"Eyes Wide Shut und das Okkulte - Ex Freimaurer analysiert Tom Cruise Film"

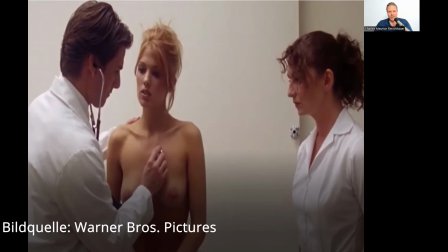[44:18]
Die reine, triebhafte, sexuelle Natur der Persönlichkeitsstruktur. Bill Harford ist das Ich, das kämpft, kämpft praktisch mit seinem Verlangen, möchte sich dem S zuwenden und die Sprechstundenhilfe, die etwas abseits steht und streng blickt,
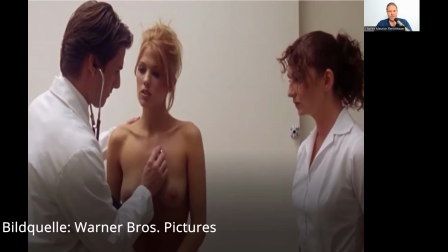[44:37]
symbolisiert das Über-Ich, welches praktisch über dem ich und dem es wacht und unterbindet das mehr passiert sie ist ja auch die anstandsdame in dieser szene ich meine rein theoretisch wäre er jetzt mit dieser patientin allein könnte ja so könnte man mutmaßen da mehr passieren aber
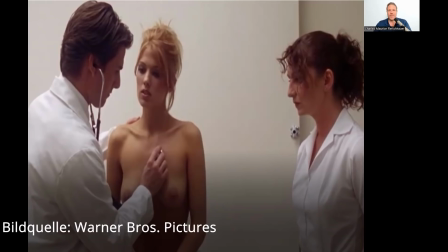[44:54]
es ist eigentlich dadurch dass die sprechstundenhilfe dabei ist völlig ausgeschlossen ich es und über ich vereint in einer kurzen szene
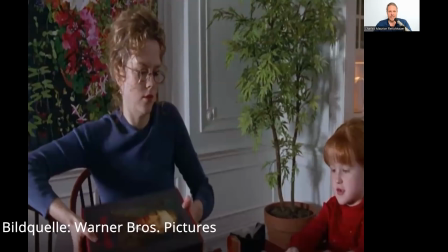[45:04]
Ja, hier sehen wir jetzt Alice, seine Frau, wie sie Weihnachtsgeschenke mit deren Tochter einpackt und das sieht man auch nur in einer ganz kurzen Aufnahme. was sie dem Bill nämlich schenken ist so ein dickes Buch so ein Bildband über den Maler Van Gogh
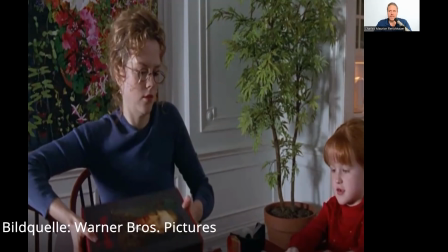[45:23]
es ist auch interessant denn Van Gogh, wenn man dessen Kunst kennt, hat ja auch immer etwas gemalt, was so etwas Traumhaftes hat, etwas Verschwimmendes Van Gogh war ja auch Absinnttrinker, Van Gogh wurde später wahnsinnig das ist schon so ein spezieller Maler der passt ganz gut in diesen Film,
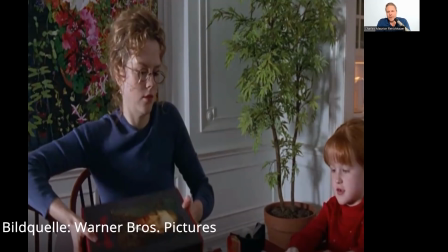[45:42]
der ja auch diese Grenzen aufweicht Auch im Hintergrund die Pflanze finde ich interessant. Ich weiß nicht, was das für eine Pflanze ist, aber auf den ersten Blick erinnern ihre Blätter so spontan an Cannabis-Sativa.
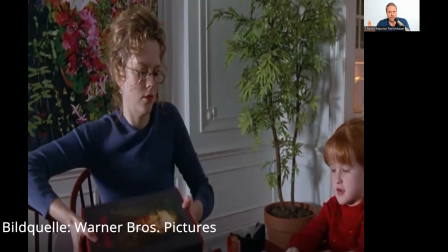[45:57]
Und es spielt ja auch beim Betrachten so eines Bildes gar keine Rolle, ob da wirklich eine Cannabis-Pflanze steht oder etwas anderes. In dem Moment, wo das Unterbewusstsein sich an Cannabis erinnert fühlt, denken wir an Cannabis oder haben Assoziationen, die damit in Verbindung stehen.
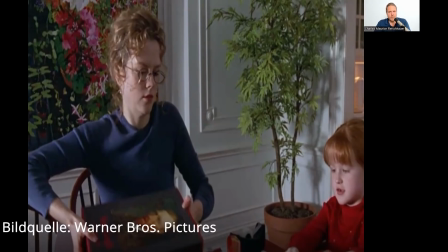[46:14]
Das heißt, es wird im Denken ein Bild erzeugt, im unterbewussten Denken, eine Wirkung und mit so etwas hat Kubrick gespielt. Interessant ist auch die Tochter, klein und rothaarig, wie sie hier zu sehen ist.
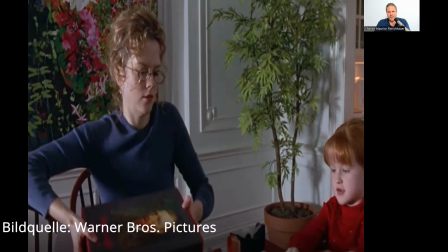[46:29]
Zum einen ähnelt sie ihren Eltern wenig. Sie wirkt fast schon optisch eher wie so eine Adoptivtochter. Ich meine, er ist dunkelhaarig, sie blond, die Tochter dann rothaarig und die Tochter heißt im Film Helena.
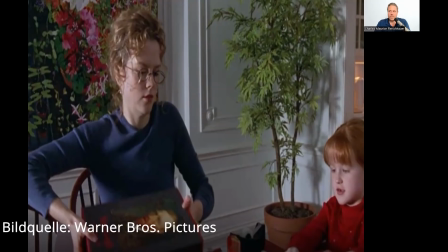[46:42]
Und ich bin der Meinung, dass dieser Film, weil es ja eben auch um verbotenes Verlangen geht, um unbewusstes sexuelles Verlangen, auf eine ganz, ganz subtile Weise auch andeutet,
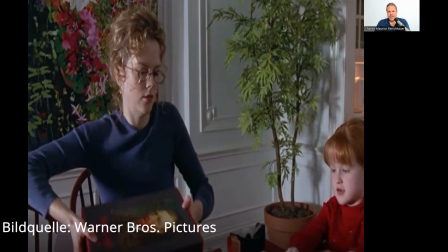[46:56]
dass Bill ein Verlangen nach seiner Tochter hat. Also ein pädophiles Verlangen. Aber das ist wirklich ganz subtil angedeutet, zum einen durch diesen Namen Helena. Helena wissen wir ja aus dem Trojanischen Krieg von Homer,
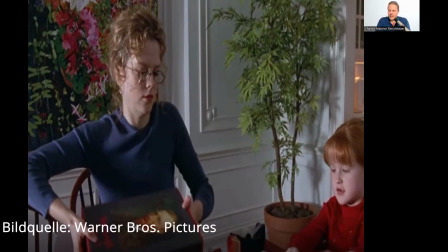[47:11]
ist die schöne Königstochter, die von den Trojanern geraubt wird. Helena ist also, wenn man so will, ein Objekt männlicher Begierde und jetzt heißt ausgerechnet die Tochter in diesem Film so.
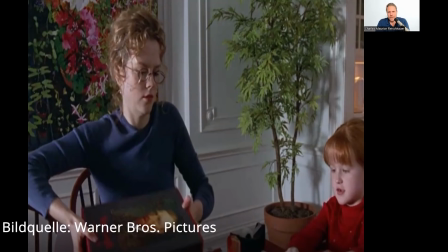[47:27]
Und später tauchen noch an zwei Stellen Kuscheltiere auf, das werde ich dann aber nochmal erwähnen,
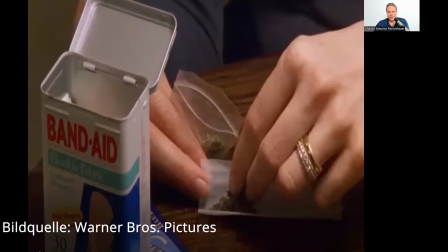[47:34]
wo ich auch der Meinung bin, dass das in diese Richtung geht, die Andeutung. Das ist jetzt auch interessant. Alice kifft heimlich, also nicht heimlich, heimlich vor der Tochter. Dann gibt es eine Szene, wie sie dann ihr Gras aus dem Nachtschrank im Badezimmer,
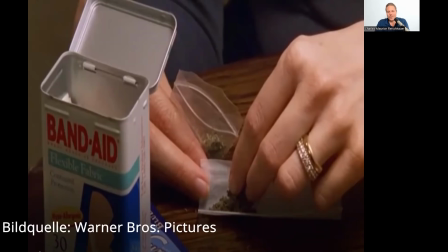[47:51]
aus dem Badezimmerschrank besser gesagt rausholt und dann am Tisch sich diesen Joint dreht. Das hat Kubrick angeordnet, beinahe wie so ein Stillleben, wenn da jetzt nicht die sich bewegenden Hände wären.
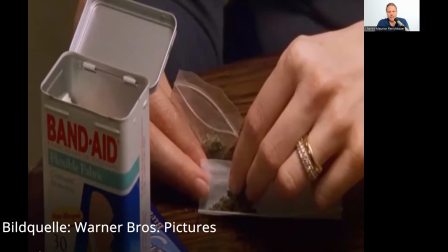[48:04]
Und was sehen wir auf diesem Bild alles? In der Mitte steht das Gras, die Droge, der Rausch, das Traumhafte. Dann sieht man ihren unheimlich prunkvollen Ehering, was ja auch diesen Reichtum der beiden widerspiegelt.
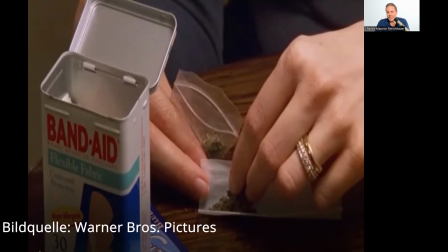[48:21]
Der ist ja schon als kein dezenter Ehering.